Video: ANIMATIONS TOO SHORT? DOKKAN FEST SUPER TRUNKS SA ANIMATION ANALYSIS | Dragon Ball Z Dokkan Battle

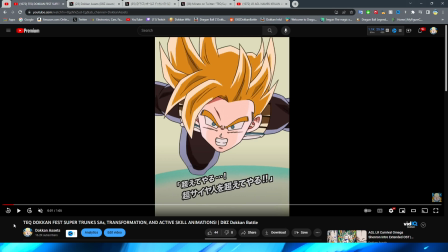(7:56)
Even when Dokkan animations aren't necessarily the craziest in terms of the actual animation itself, they have been doing a spectacular job on kind of keeping the theming, right, the look, the vibe, whatever kind of words you would like to use for that,
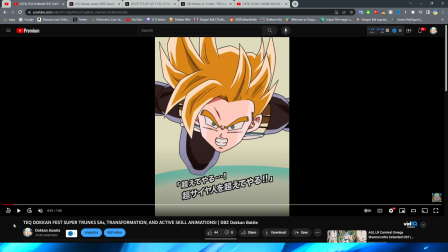(8:12)
of the particular era of Dragon Ball that the animations come from. You know, Cell Saga recently, obviously we had GT with Goku, right, all that good type of good stuff.
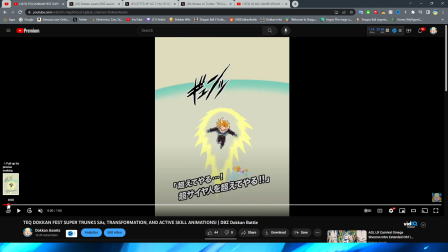(8:21)
So with Gohan flying up here, I think that the fly up looks fine.
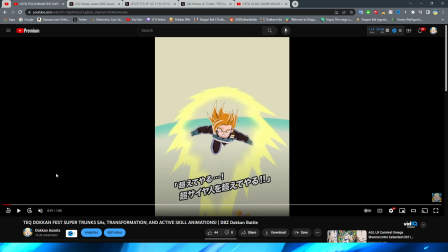(8:25)
The only thing that is really a little bit jarring is when Gohan's flying up, you can absolutely see the change in assets there, which is a little bit jarring, especially considering Gohan's hair looks pretty different,
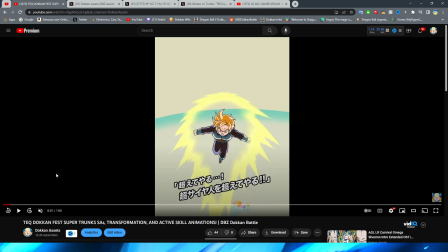(8:38)
if I do say so myself. It looks a lot longer in this more higher quality asset than it does in this little bit of a lower quality one. Hydrate or dihydrate, by the way, baby. So with him flying up towards the sky, besides that pose change, I think this part looks fine, right?
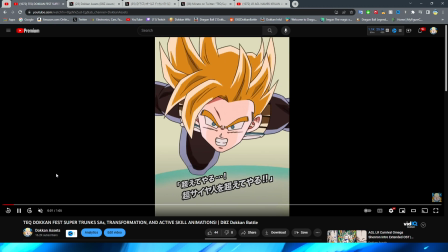(8:55)
Obviously, he gets a little bit closer to the camera, his hair is moving a little bit, and they try and do this little zoom effect.
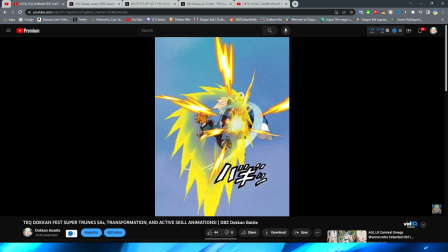(9:01)
I will say, when it comes to his punches and kicks, I don't really feel like they have a ton of impact.
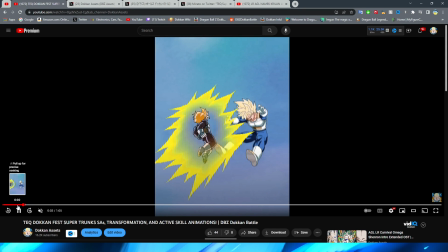(9:08)
And honestly, I feel like this looks like a lot older of an animation than this is.
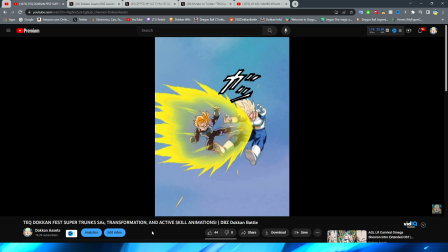(9:13)
This is a 2023 animation, and I feel like that this section almost looks like a free-to-play unit.
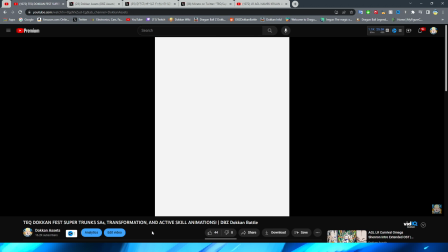(9:19)
Now, obviously, when we are talking about the unfeatured unit, we always have to kind of take it with a grain of salt because, of course, it's not the main Dokkan Fest unit, and it is the side banner, you know, unfeatured unit.
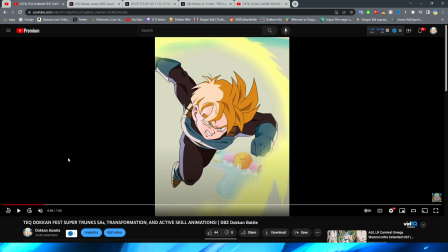(9:30)
So, of course, we can't judge it to the same tier as Dokkan Fest unit, but still, it just feels a little bit lackluster. It's definitely no AGL Goku Black, but I feel like it could still be a little bit better for sure. Regardless, we have this pretty cool shot of Gohan flying in here.
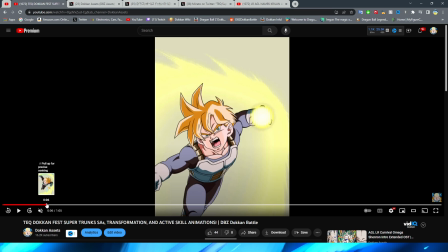(9:45)
I like that they actually animate his hair, and a very interesting camera angle here with obviously zooming into Gohan's face.
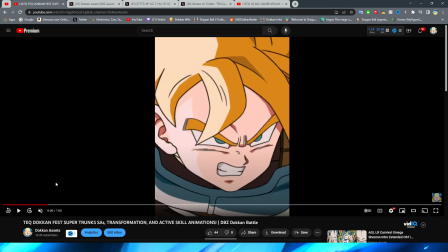(9:51)
I quite like that. However, it's a little bit jarring because you would think this would maybe be like behind Gohan now, but
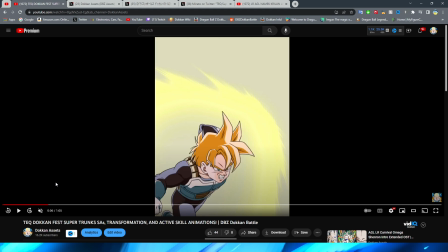(9:57)
they kind of just cut to also being in front of him again. Like, what was the point of the pan, right? What was the point of panning the camera that kind of implies he's going to punch upward to only have his other hand be the other way and not have this hand be cocked back? It's just really weird in the continuity.
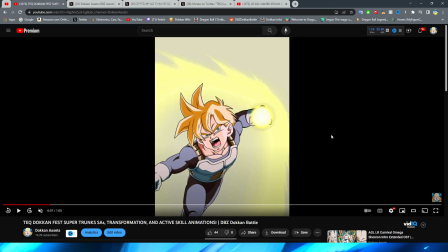(10:17)
Obviously, then, though, we have Gohan ready up to fire this blast, and I gotta say, the rapid face change there, not really feeling it. Definitely could have had a couple more frames of transitioning between expressions here. I feel like it's just very choppy, right?
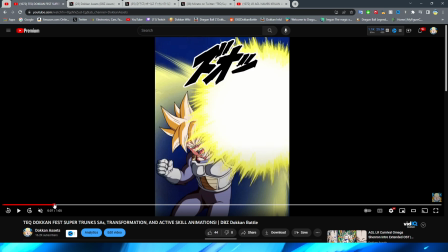(10:32)
I think is the best way to kind of describe this. That, however, is a very good transition, with obviously the kind of blinding light,
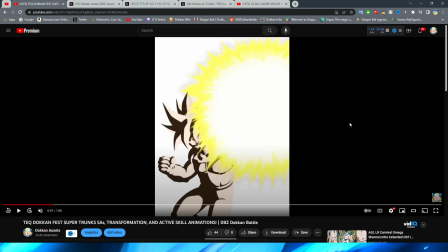(10:40)
right, from the actual attack having this impact frame here be how they transition between Gohan's poses. That is very, very well done for sure. It's always nice when Dokkan does this type of stuff to kind of mask the quick pose change sometimes, right? It's a good animation technique. I don't know if it has a specific word. It probably does. If you're an animation guru, let me know in the comments.
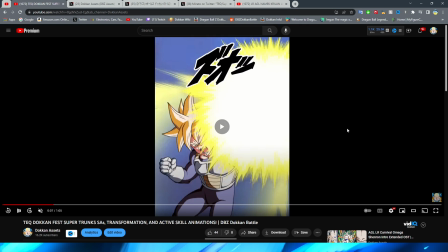(10:59)
But I do like this impact frame right here. And then they obviously show Gohan firing the blast, which I gotta say, this shot definitely looks very nice,
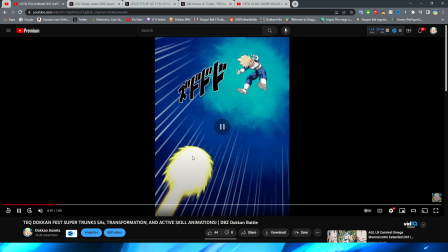(11:07)
albeit only on the screen for a couple seconds, with Gohan's hair moving and all the rest of that good stuff. The very anime-esque background, right, as well, with the different colors there too, which looks really good.
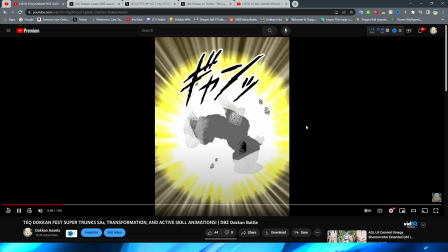(11:16)
Gohan's blast flying towards the enemy before finally exploding with this really old Dokkan explosion effect.
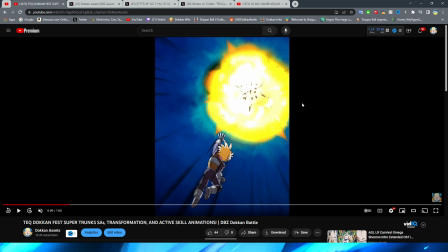(11:22)
That's like an ancient Dokkan explosion effect. However, they don't keep it on screen for long, as they have this shot of Gohan obviously and having the explosion above him.
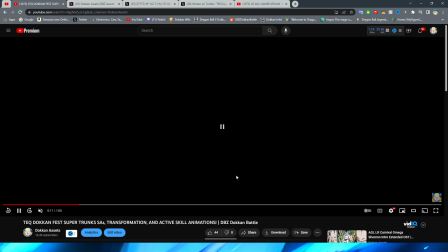(11:31)
The explosion does look pretty good. This will probably end up being Gohan's KO screen. And I will say, at least for the couple of shortcomings in this,
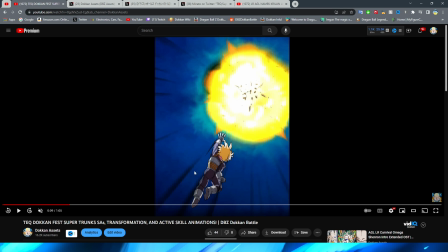(11:38)
they do actually animate Gohan a little bit here on this end part, which I feel like a lot of other essays would not do,
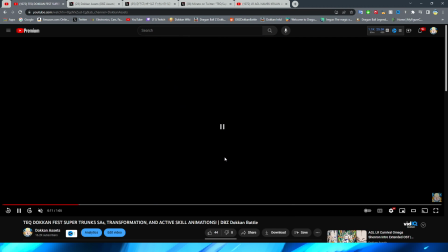(11:45)
but you can see his actual hair is fluttering in the wind a little bit, which is a nice little touch. So yeah, it's okay, right? It's nothing crazy. I think it's okay, right? Is basically the bottom line of the you know, essay for the unfeatured unit here.